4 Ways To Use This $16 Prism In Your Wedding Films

Hey guys, my name is Matt Johnson, and today I want to talk to you about this little guy, a prism. You may have noticed that I've been using this in my wedding films, and a lot of you have been asking me two questions, namely, why are you using that, and also, how are you using it? So today I want to share with you 4 techniques that you can use with a prism that make it a really awesome $16-ish investment for any filmmaker. First, and this is probably the most common way that I use a prism, and that is to draw attention to the subject that I am filming.
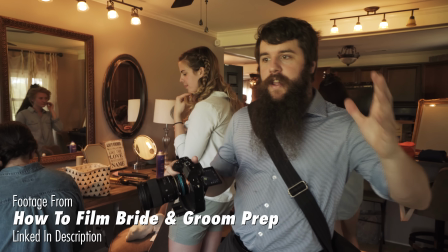29s
For example, let's say that I'm filming a bride getting ready on a wedding day, and there are tons of people usually in the room, bridesmaids, hair and makeup people, and they're all competing for attention in a shot. But I really want my video to focus just on the bride.
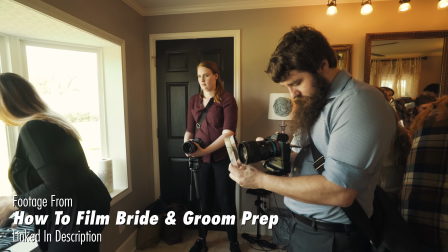40s
So by using a prism and holding it up in front of the camera lens, I can then block out other people in the shot.
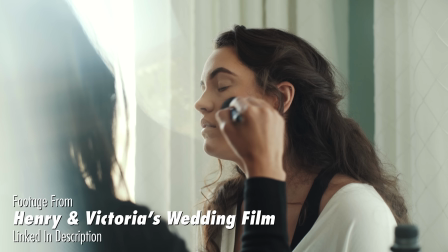47s
Instead of being there distracting from the bride, they are now replaced by pretty refracted light, and you are only seeing the bride in the shot. That's really cool. The second way that I use a prism is actually very similar to the first. If I'm filming a bride or groom getting ready, I usually have them get ready by a window.
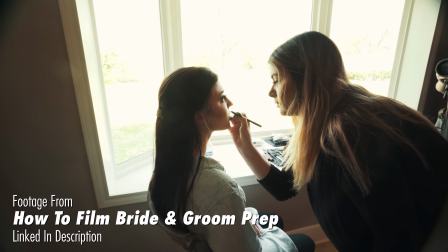60s
So massive light source, the sun, coming in, and it looks really, really pretty.
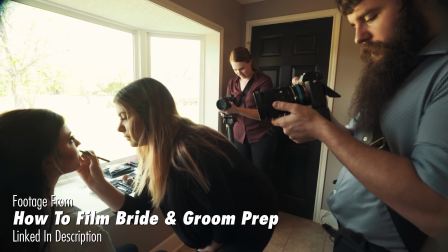65s
The issue that I run into though is that if I want to film the bride or the groom at any angle where the window is in the background, what I'm going to end up with is a silhouette and an overexposed image, and that doesn't look very good.
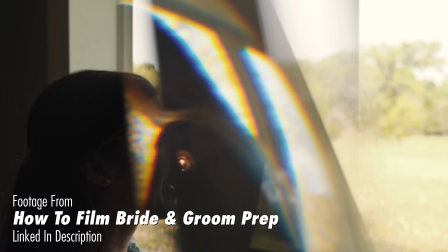75s
So to compensate,
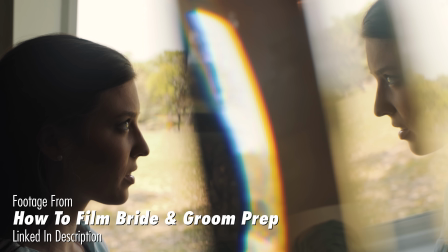77s
I can actually hold up my prism to the camera lens and kind of block out the overexposed window portion so it is just the subject that I'm filming.
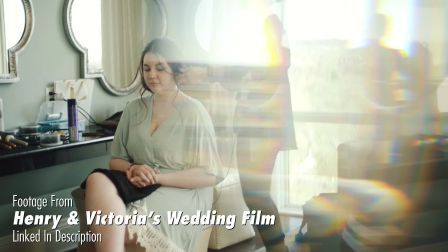85s
And what you end up with is a properly exposed image with gorgeous light refraction, and it doesn't look bad, it actually looks creative, which, hey, that's a win. The third way that I use a prism is actually as a really cool in-camera transition. When I was filming my friend Noah and Mallory's wedding film, which I will link to up here in the corner and down in the description if you want to watch it,
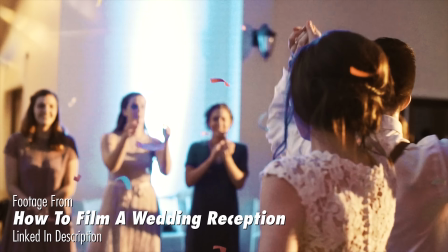102s
I needed to cut from dancing at the reception to their exit when they were walking out.
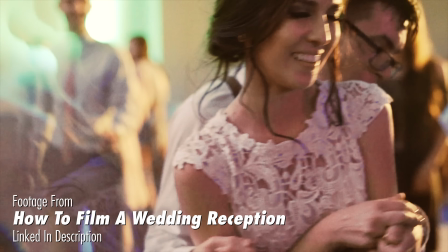108s
And what I had was some awesome shots where I was moving the prism in front of the camera lens while they were dancing.
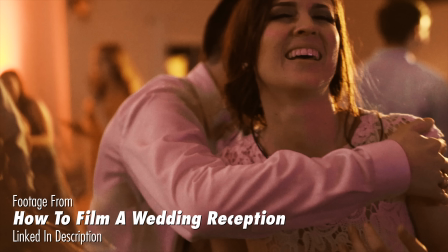114s
And I was actually able to fade that shot into an exit shot, and it looked really, really cool. And people were asking me, how'd you do that? Oh my gosh, it was all in camera. Well, not completely in camera. I didn't actually like teleport as soon as I moved the prism and went outside. No, I cut it.
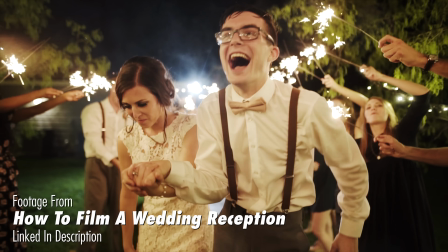129s
But as far as the transition effect goes, that was in camera and it looked really cool. The fourth way that I use a prism is a bit more generic, but the truth is that I honestly just whip this thing out whenever I see any cool lighting.
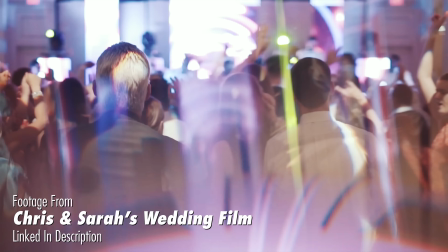141s
So if the DJ's lights look cool on the dance floor, they're reflecting nicely, I say, oh, gotta bring out the prism, oh my gosh, this is awesome.
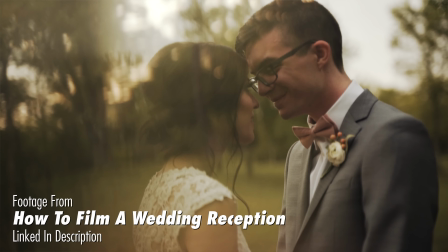147s
I'm really not super picky about whenever I use it. It really comes down to, is there good lighting and is it going to give me more creative shots than I could get otherwise? That's 4 ways that I use a prism in filmmaking. And you're probably thinking, okay, fine, Matt, I'll buy it. Only $16, I got it in the cart on Amazon, I'm about to click buy, but how do I actually use it? Well, I have some tips for you. First tip is I recommend shooting with a lens that is at minimum f2, if not wider.
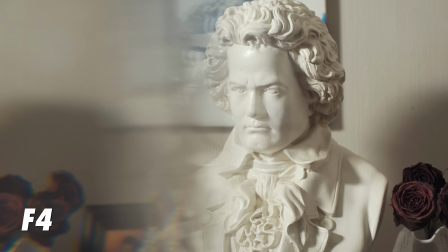172s
So f1.8 is good, f1.4 is even better, because you're going to want your lens to be open as wide as possible,
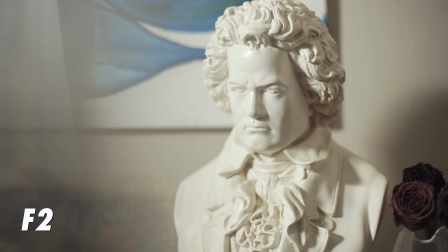178s
because whenever you put your prism in front of it, you are going to be able to see the edges of the prism, and it's going to look weird if your lens is not open wide enough. Second, I find the prism works best whenever it's up as close as possible to a manually set camera lens. Don't try to put autofocus and then wave this thing around in front of your lens. It's going to be going all over the place and it's not going to know what to focus on.
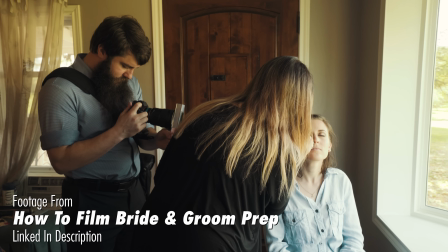198s
Also, I recommend shooting handheld, because you are not going to be able to adjust the focus of your lens while you are also moving the prism. And so you're going to be relying on your body to go forward and backward to make sure that your subject is in focus. So handheld, prism up as close as possible, manual lens, it's gonna look good. Lastly, I've heard some people say, Matt, why don't you use a plug-in or an effect? Why are you going through all the hassle of holding this prism up in front of your camera when you could get a similar look using a plug-in in post? And to that, I would say it's usually pretty obvious whenever somebody is using an overlay in their video. It looks fake.
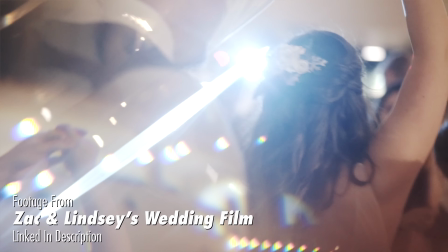233s
With the prism, because you are getting the real light with all of its different colors coming into the prism, as well as the real reflections from the day shooting into it and refracting around,
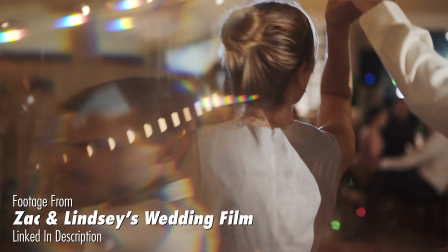242s
it looks significantly better and more realistic than a plugin ever would. With that, thank you so much for watching.